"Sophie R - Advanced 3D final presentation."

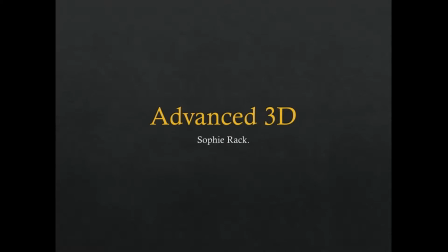Hi, I'm Sophie and this is my advanced 3D project. For this project I have created a carousel.
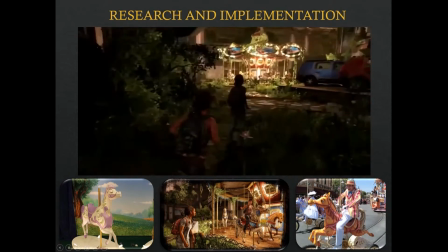My scene is inspired by the carousel within the Last of Us Left Behind DLC.
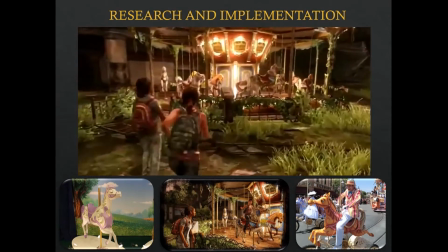However, my scene takes place years before the game, showing the carousel in its prime.
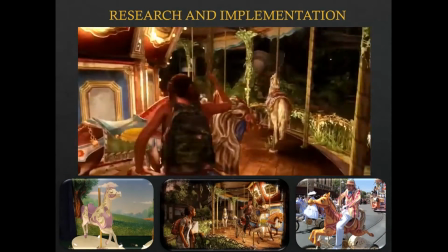It is located in a seaside pier environment and the horses were inspired by Disney's Mary Poppins.
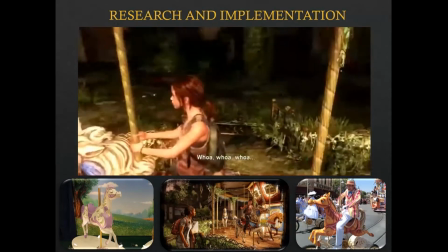So conversion to real-time environments.
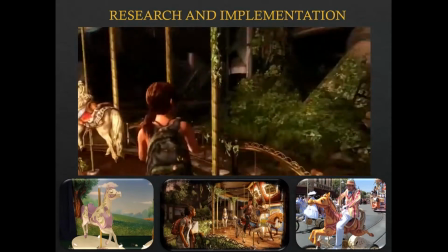My scene has certain elements which have the potential for future development to make the carousel into a working game.
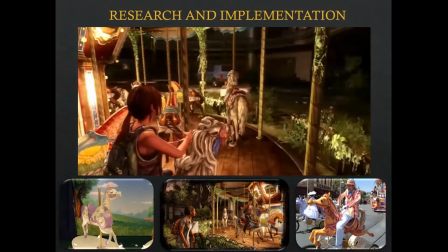I have rigged the carousel with sockets so that the horses can interact along with the cameras as seen in my cinematic,
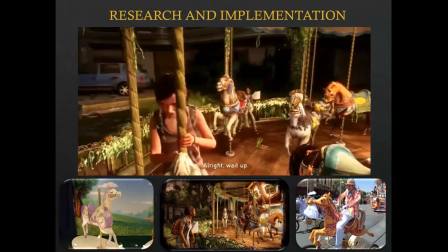but it can be developed further for character interactions so that the characters can ride the carousel.
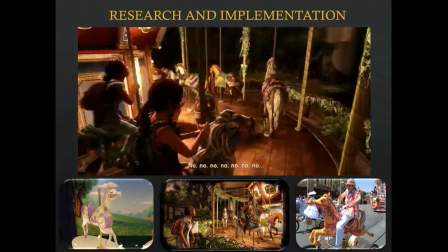The animations are all functioning for a game and set up so that more blueprints
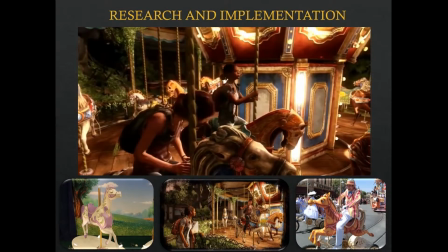and scripts can be added for additional animations like stop and start. Changes made.
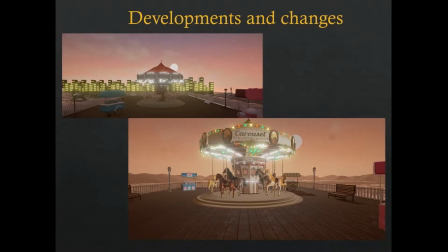I've made a lot of developments from my alpha presentation, but the main element I changed was the background and scale. I received some amazing advice from Mark Ranson, who said that the background isn't necessary and to focus more on the carousel by scaling it up. I asked my peers for their opinion and they agreed.
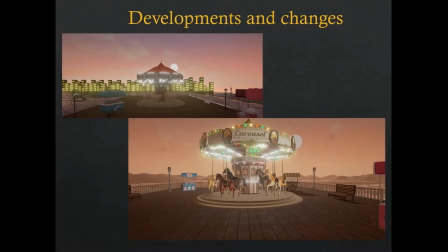Therefore, I made a simplistic landscape in U4 and also scaled the carousel by about 10 times.
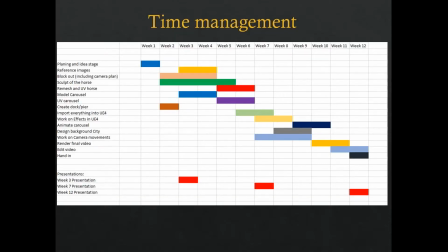Time management. I created a Gantt chart to help guide me through this project. I generally followed this time plan, as when I created the chart I thought about the hours in each week available to achieve what I wanted. However, I did have to replan certain elements as I needed to implement them a lot earlier than planned.
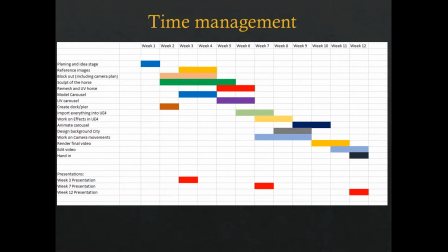This is because I wanted to show these effects within the presentations. I had to prioritise aspects and reorder my time plan to ensure I was able to achieve what I wanted. I think I did manage my time well for this project,
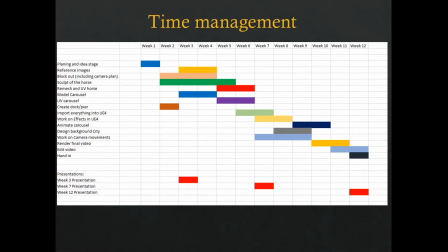as I didn't include the additional elements like the second horse mesh or the animations of the horses, and I managed to achieve everything that I had planned and had time for these extra desirables.
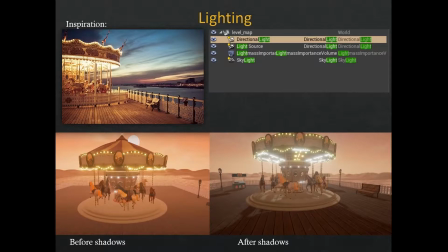For the lighting, I wanted my scene to be late in the evening but have a warm and welcoming feel. My main inspiration was an image of a carousel on a pier shown in the top left. To achieve this I had to replace directional light, which left the sun underneath the map,
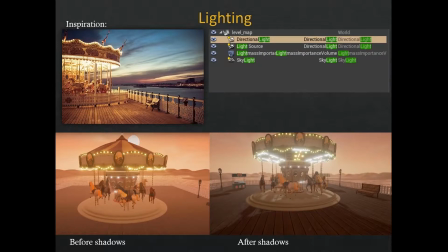and this was causing no shadows in my scene, and resulted in a less realistic outcome. To fix this I had to add a second directional light to the scene with a low intensity so that my scene had shadows,
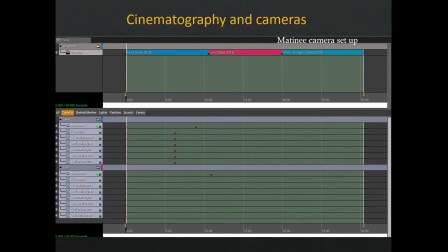and I think that this really improved the outcome. For my scene I had 2 matinee cameras and 3 blueprint cameras. The blueprint cameras were difficult to understand as they wouldn't capture when rendering. To overcome this, I had to look for different tutorials which showed a way to play the camera.
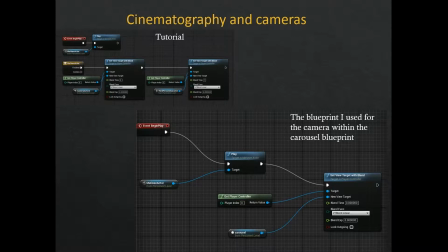I had to create a blueprint node sheet to reference a camera in the carousel blueprint so that the camera would play after matinee. It was important to get these cameras working because throughout the development of my scene,
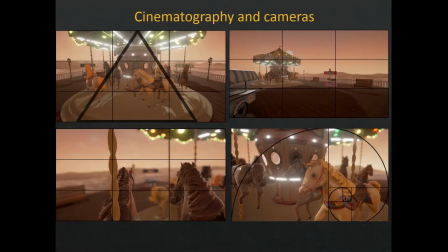the feedback I received was that the camera at the end, referring to my alpha presentation, was the most successful, and because of this I added more cameras to the blueprint to achieve a better cinematic based on the feedback I received.
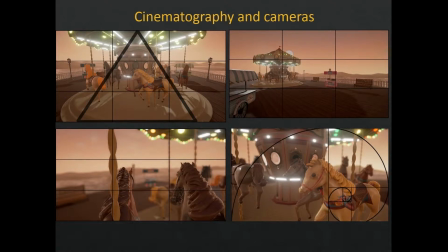I also used the rule of thirds, the golden rule, the rule of triangles and the rule of lines to determine the position of the cameras, and also used a metronome to further plan the timing and pace of my shots to achieve a better cinematic.
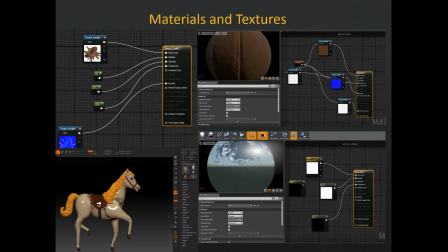Materials and textures. Originally, I wanted to use substance for this module for the textures of the horses, but because of software restrictions, I had to quickly rethink the texture in progress and use ZBrush polypaint.